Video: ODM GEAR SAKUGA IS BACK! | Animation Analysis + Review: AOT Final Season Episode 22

Hey there everyone, for this video I'm just going to be reviewing episode 22 of Attack on Titan the final season. This episode has some of the best Sakuga animations of the final season as a whole, like this has some amazing hand-drawn Odium Gear Sakuga, also has some awesome effects animations, Satoshi Sakai back at it again, but unfortunately, what a surprise, the composite does not hold up and the composite just actively makes the animation worse in some segments, in other segments it just stays like a base level it doesn't do anything to improve the animation but it doesn't actively make it worse while in other cases it just actively ruins the animation this season so far has had some high points with compositing especially with episode 19 episode 19 is what i consider the visually the most impressive episode so far in the final season and i think it will be like i don't see them doing something better than episode 19 like episode 19 team was pretty much perfect. It had a lot of good 2D animation and the composite was keeping up.
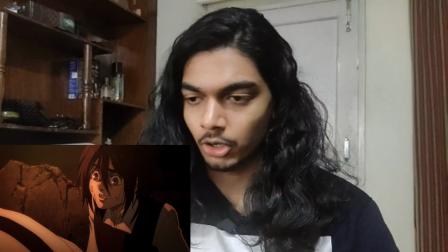[1:02]
Let's just say that. Anyway, let's get into the video. First segment I'm going to talk about is this, Gabi's conversation with Reiner.
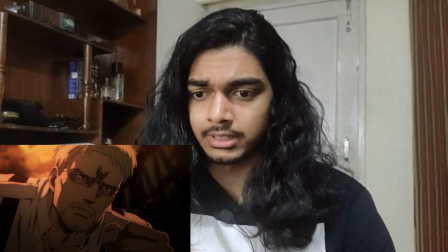[1:09]
While the animation is nothing spectacular, I love the level of detail that they're putting into these characters.
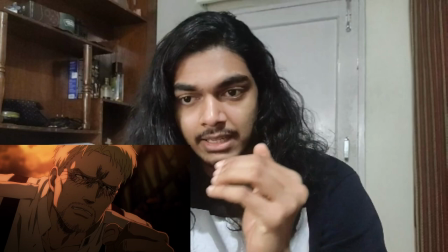[1:15]
It's been consistent for the entire season. Character designs are extremely detailed with Attack on Titan the final season.
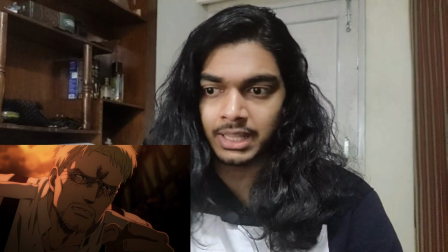[1:23]
They were way more detail than when witch studios were working on it makes sense i don't really think the character designs that witch studios had are inferior they were good in their own
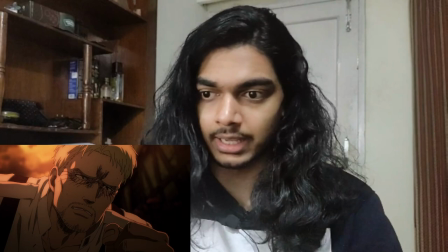[1:32]
regard but if detailing is the one thing that you're looking at then this just beats witch studios every day of
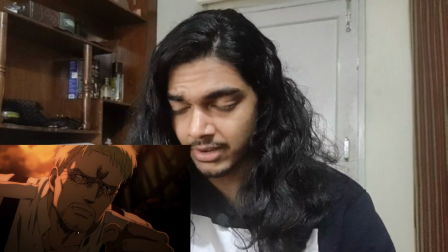[1:40]
the week it just looks very well detailed there's a lot of excessive level of shading here i bet the genga for the scene was amazing the eye
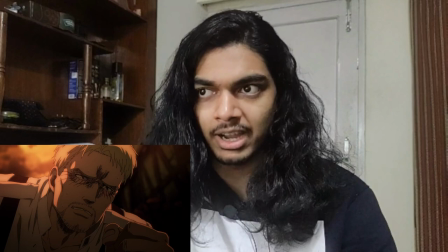[1:48]
shades of course that they do that a bit excessively if you ask me for the final season like even scenes that don't need it have eye
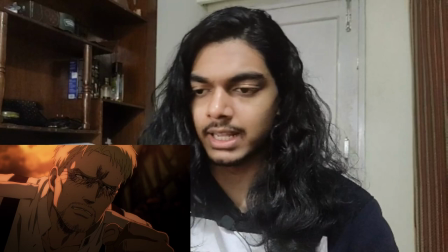[1:56]
shades but here eye shades are kind of necessary and they just make it even more intense
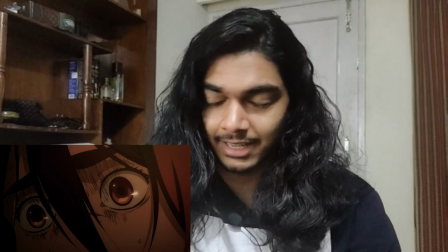[2:02]
and close up with eyes always great eyes eye designs again something that have been
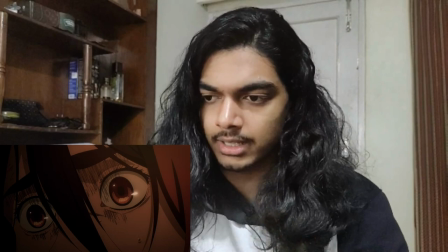[2:07]
amazing from the very start of attack on titan even when witch studios was doing it and it remains consistent here the eye
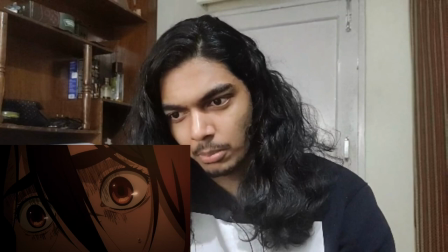[2:13]
shades are great the eye design itself also great but the composite is kind def making it look
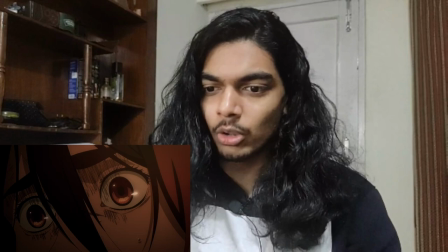[2:18]
worse like i wish like this whole episode is entirely brown right everything in this
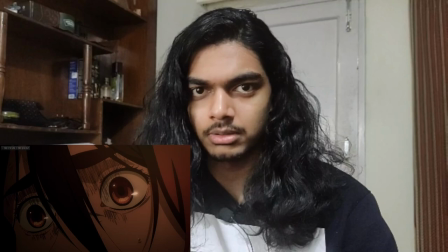[2:24]
episode is brown and just gabi is
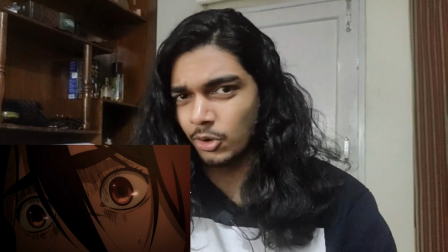[2:29]
also brown hey that's that's a pun but grab gabi's eyes they are brown in
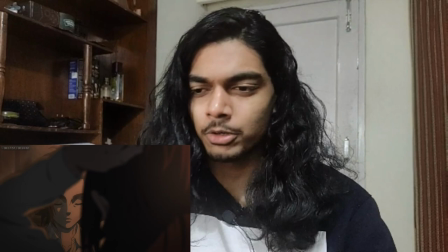[2:35]
color so there's like zero contrast here which kind of makes the makes her eyes not pop out
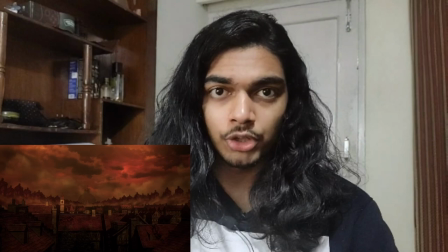[2:41]
much eyes always need to pop out otherwise they don't look very good the storyboards for this episode are amazing.
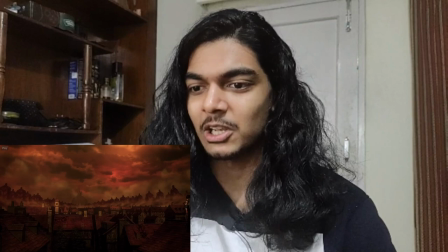[2:48]
This is one easy example for that. The shot looks absolutely stunning.
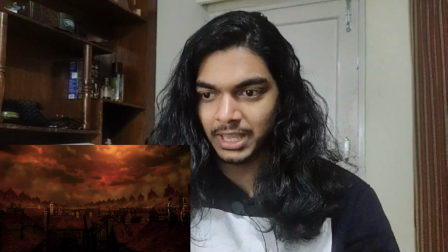[2:54]
It looks so incredible. Like with Eren's Titan, Founding Titan in the very back there and all the Titans swarming around him, following him.
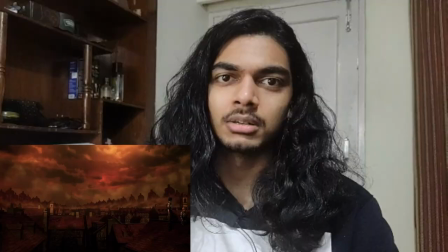[3:02]
The shot is just incredible. Unfortunately, again, the composite is just pretty much brown.
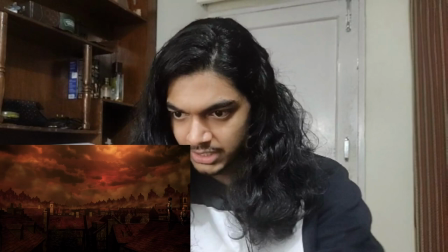[3:08]
There's a lot of detail that is lost in this foreground illustration. It's not really a foreground.
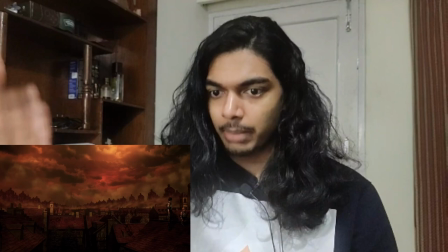[3:14]
It's still a background.